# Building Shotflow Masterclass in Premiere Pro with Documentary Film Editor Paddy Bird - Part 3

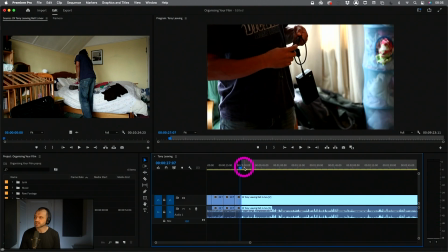751s
So that's a classic piece of correction that I would probably take out because it kind of impedes the quality of the camera work.
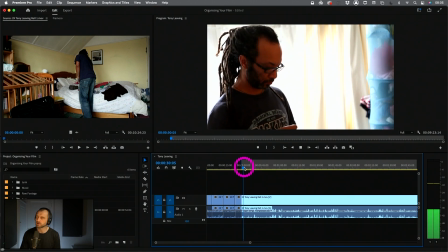763s
So I'd go up and then out. I wouldn't come up for the second one. So that's a tiny little mistake I'd cut out.
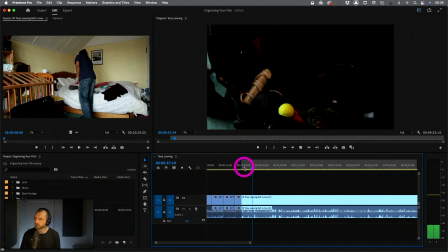772s
Okay, so what's going on here? And then we've got another one here.
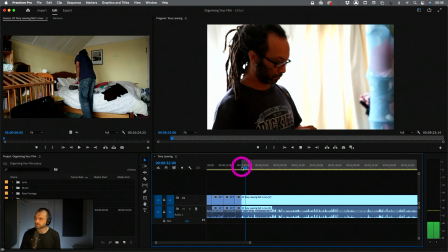779s
So where are we going? Now this could look like a jump cut if I put this in here.
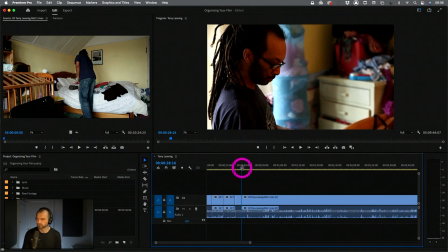788s
Let's have a look.
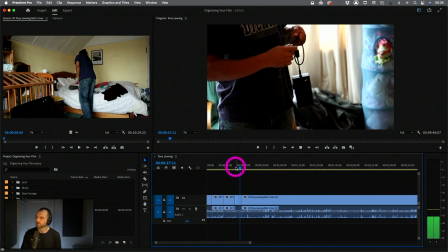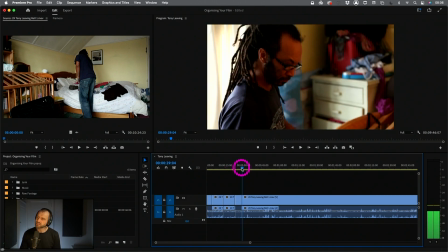795s
Okay, so that's kind of nice, but it is a kind of jump cut. It's a very, very similar frame size. The character occupies this kind of third of the frame.
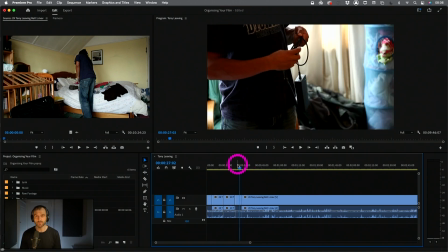805s
We could keep it in for stylizational purposes if the kind of project we're working in would allow jump cuts, or we could not.
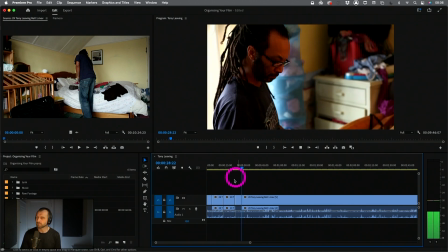814s
So I'm just going to leave that in there for now. Maybe I'd cut out this shot or this part of the shot.
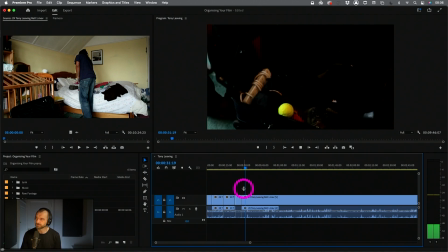819s
I don't know. It depends what I like later. Okay, we're out there. Here we go. Look at this. Let's wait till the action's finished.
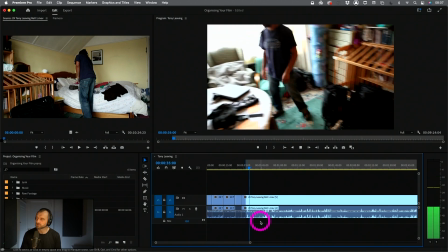829s
Mark an in point, and everything else is kind of going there. Now, have I had enough of this?
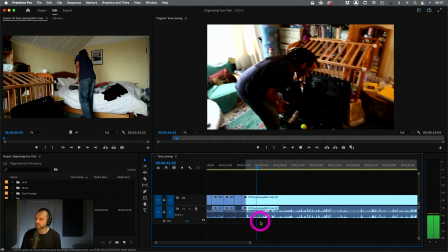835s
Is it interesting? We're just seeing more of the same stuff. That's a really good question to ask ourselves.
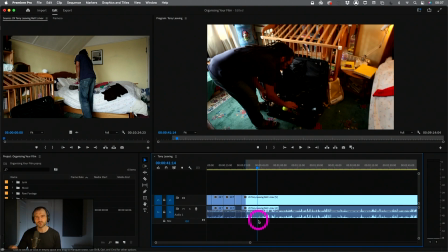841s
If you've got repetitive things going on within the raw footage, like 10 different versions of the same thing, you're not going to be able to put that in. You're going to have to choose the best looking one, the nicest one, the one that has the biggest, nicest amount of action or whatever that particular thing is out of the 10.
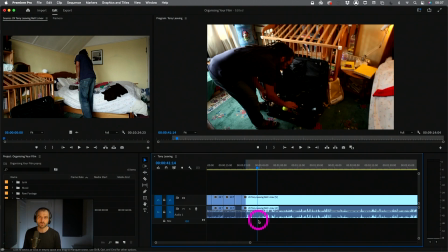859s
The one that has the, if they're all the same, just choose one or choose the two best ones and get them down on the time, or allow them onto the timeline before you start, piecing your sequence together. But you can't have 10 of them in there. And, camera operators like to give us options, which is lovely.
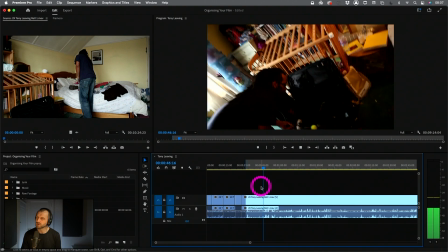879s
Okay, so this is kind of boring. I'm not interested in here. And there's obviously a repositioning going on.
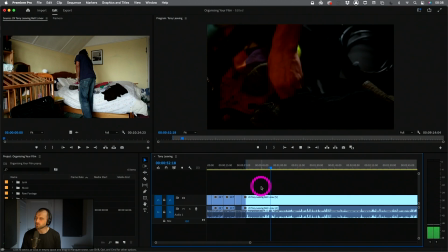884s
So what's going on here? Let's wait. And then there's a zoom in and a quick darting tilt down.
Put that back in again. Sorry, mate.
Then we got some the camera operators giving the character direction.
Just put that back in again. Sorry, mate.
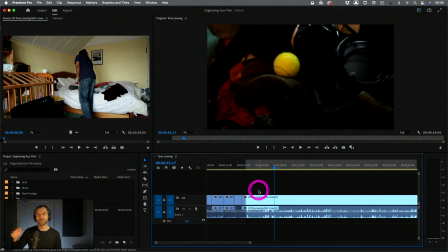902s
And this is a classic scenario when the camera operator is jumping around in a non-scripted environment. If they don't catch the shot of a piece of action that's going on, they might often say, "Can you just do that again?" or "Start that action again." It's very common.
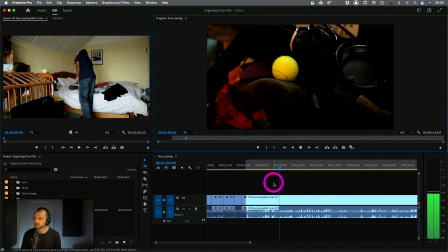920s
Changing the exposure. He's got a tennis ball in there. I don't know what he's got a tennis ball in there for.
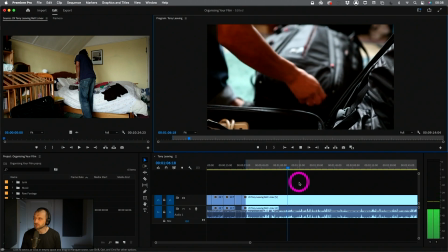930s
Okay, I don't think he even heard. Okay, so that's nice action. He's opening up his bag, and we've got a kind of pull focus at the start,
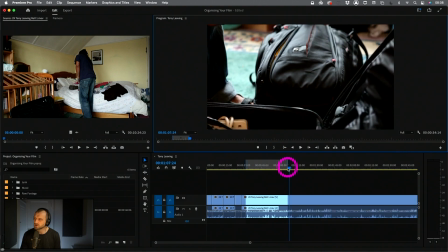939s
and we've got some nice quick action with the hand.
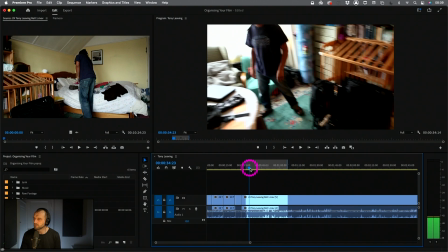945s
So look, we've got a massive amount of, massive amount here of unwanted content.
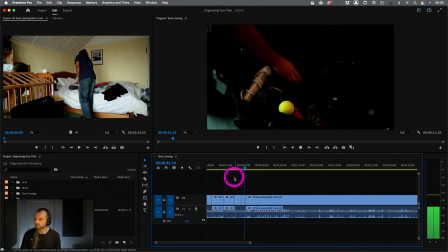954s
Let's get rid of that. See, here we go. Bang. All right.
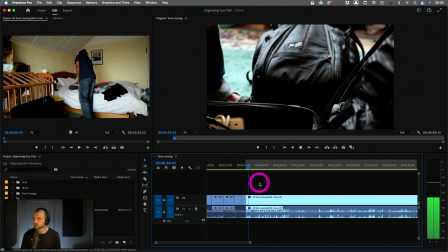959s
Do I like this? Nice. And opens up and then out.
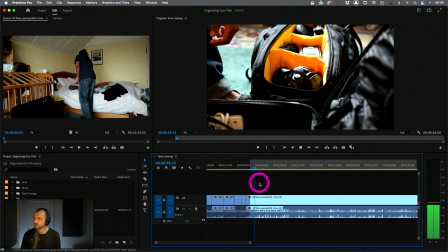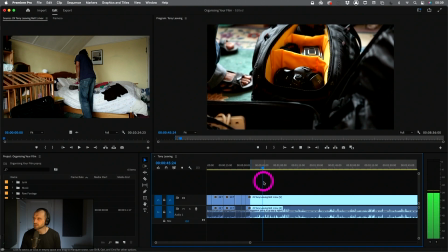972s
Okay, not much going on here. Let's move to something different. What's the different next frame size?
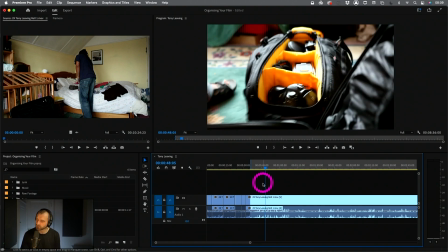977s
What's the interesting next piece of action? What am I doing that is, what's coming up that's really kind of new and shows me this progress within the pictorial arc?
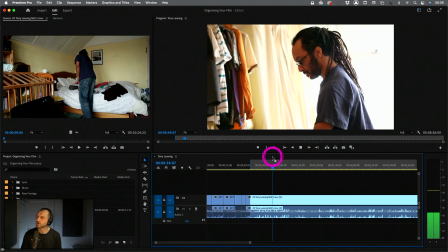995s
Not that interesting.
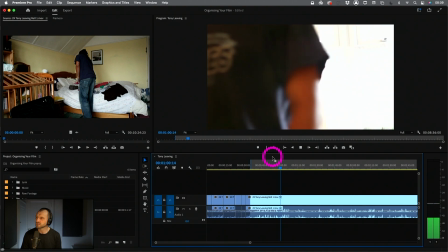1002s
Yeah, there's nothing much going on here.
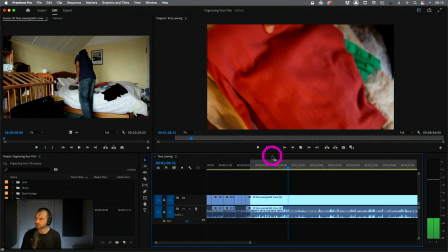1007s
Okay, and there's some, we've got some clothes here. That's kind of nice. Look at that. That's a really nice shot. So there's clothes on the bed. So we've got a steadying of the action there.
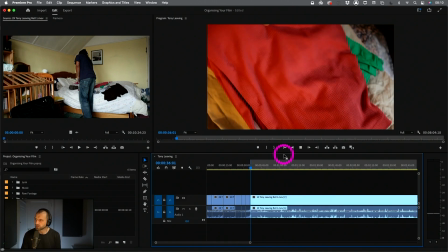1018s
I think that's kind of nice there. Let's come in there. And then we've got this zoom out while we've got a lot of things going on.
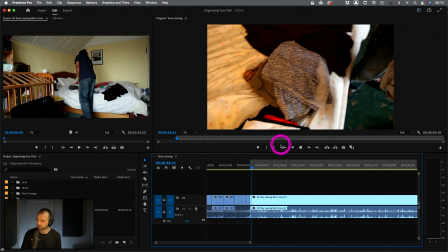1027s
There's a zoom out while the character's taking the clothes and a quick pan over.
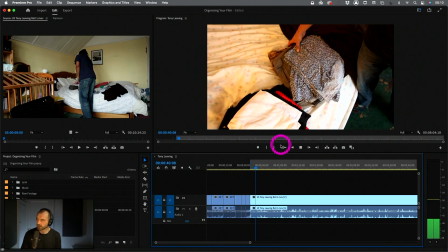1035s
And another one.
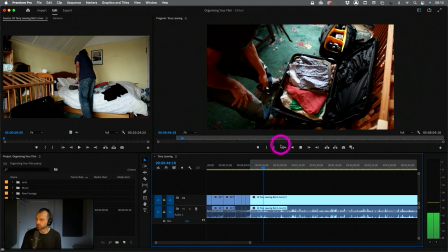1041s
Bang. That's a nice piece of action. Bam, bam, bam. That's really, really nice. It's quite long, but there's a lot we can take out of that.
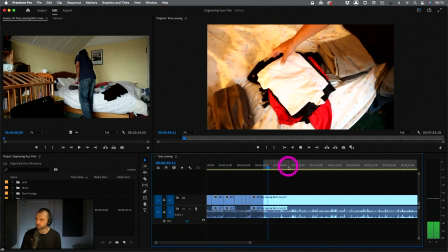1052s
Do we need more?
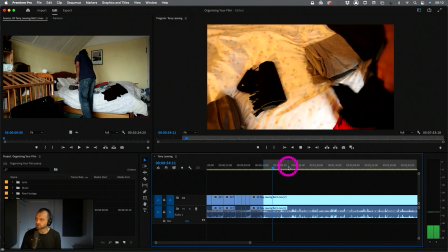1056s
Where do I want to come in here? I think we should come in right on the last one. This is a classic example.
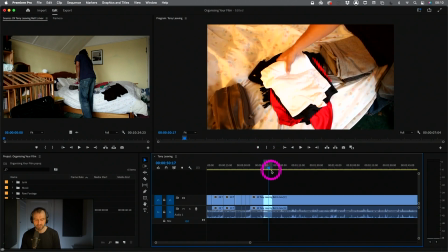1061s
I've got 1, 2, 3 beforehand. Do I need all of them? It's going to slow down the shot maybe. We've already got more of this in. We can keep our options open if we want. But let's just have a look.
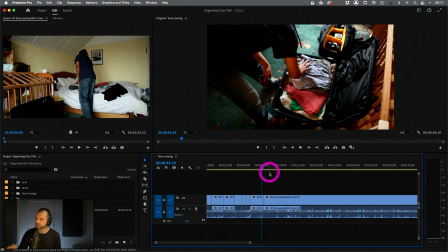1074s
So look, I've come out on Tony patting down the clothes.
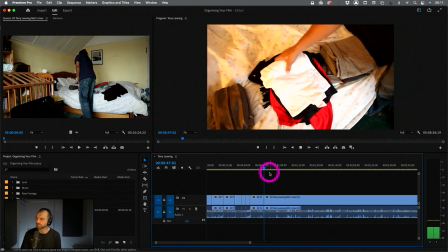1081s
And then I come straight back in here. So that's really nice shot flow. That works really well. You've gone from a sort of high angle, mid to more closer shot, but it's similar to the shot where it started here.
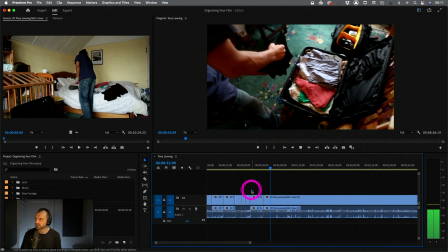1096s
I don't know if I'd start in that late, but we'll leave it in for now. And again, it's a kind of replication of what's before.
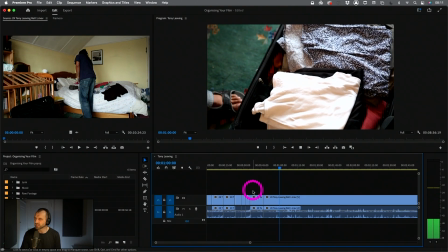1104s
And look, what's happening here. This is all kind of a lot slower actually, and Tony's action, there's a lot of pauses in between the different action.
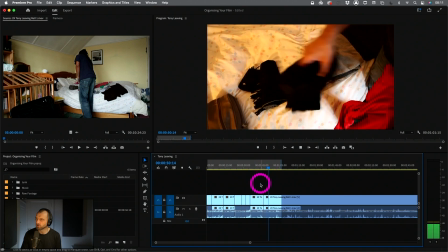1112s
That's nice. So let's come in and find a new out. It's not as clean and quick as the previous one.
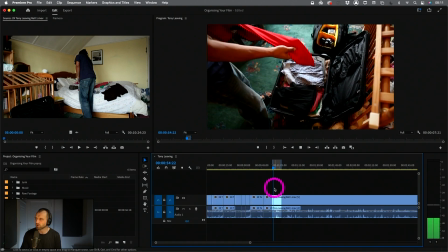1120s
Bang. Let's come out there because this felt all a bit, then he's adjusting this and it's all a bit messy.
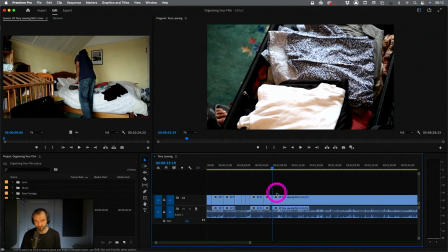1127s
So let's come out there. We want to compress dead areas within the action.
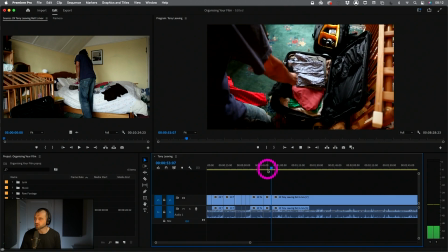1134s
And we're obviously going to cut from this shot here to a closer one. There you go.
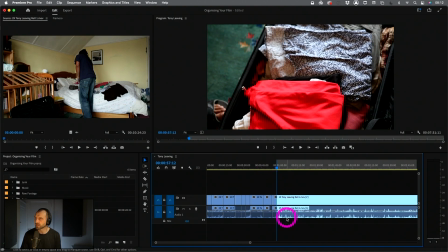1140s
And that's nice. That's a nice, quick little piece of action. Really, really nice. 1 second.
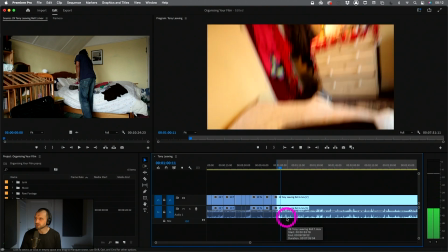1144s
Just put that back in. And then there's all this.
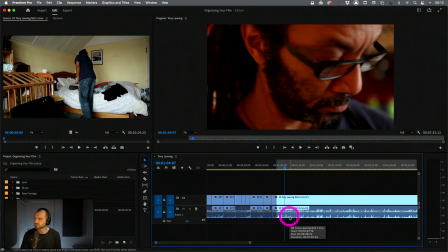1150s
We've got some repositioning. Oh, that's quite a nice head move.
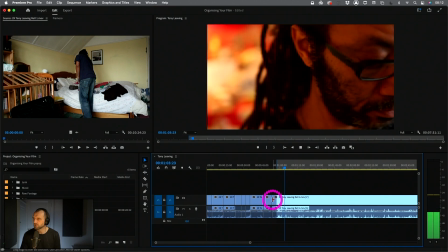1153s
We could cut that in because obviously it replicates that head move, replicates the movement of the camera.
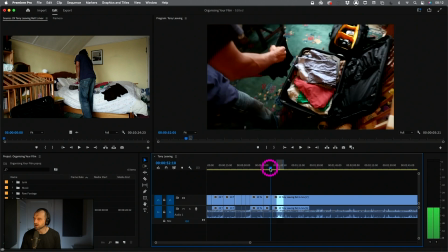1161s
So we've got a very quick left to right. So we could kind of use that at some point.
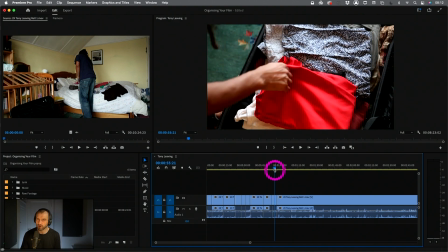1168s
So I'm looking for these kind of patterns in the shot flow, in the action and stuff like that as I'm cutting this down.
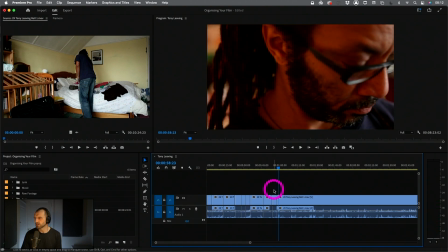1176s
Okay, we've got some camera direction there from the camera plate, but doesn't matter. We could strip that out later. Oh, and we've got a zoom as he turns as well. That's kind of nice.
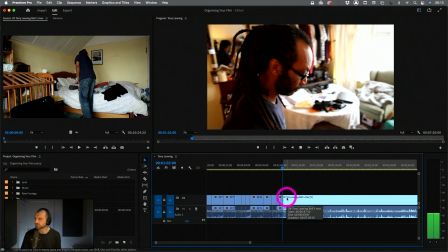1190s
So we could create a kind of little drama sequence there. We got two shots.
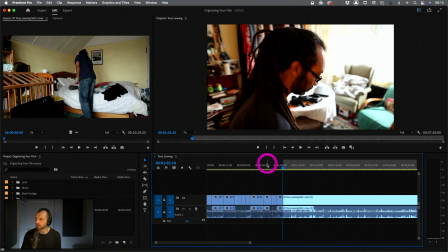1194s
We got this shot, and then we got two versions of this shot.
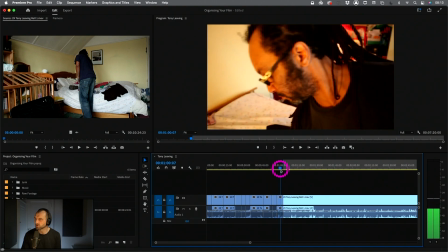1198s
So later on, I'm thinking, yeah, that might be nice because I've essentially got a high angle shot of this and then a lower angle shot of the action. So I could cut around that.
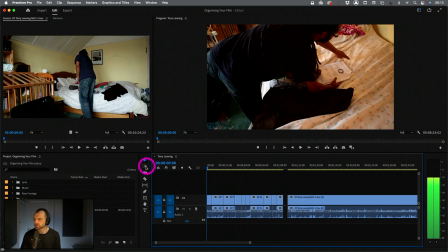1210s
Okay, so there we go. We've cut a minute. Let's just watch that through and see how we like it in terms of shot flow. Should we watch it full screen? Let's watch it full screen, shall we? Okay.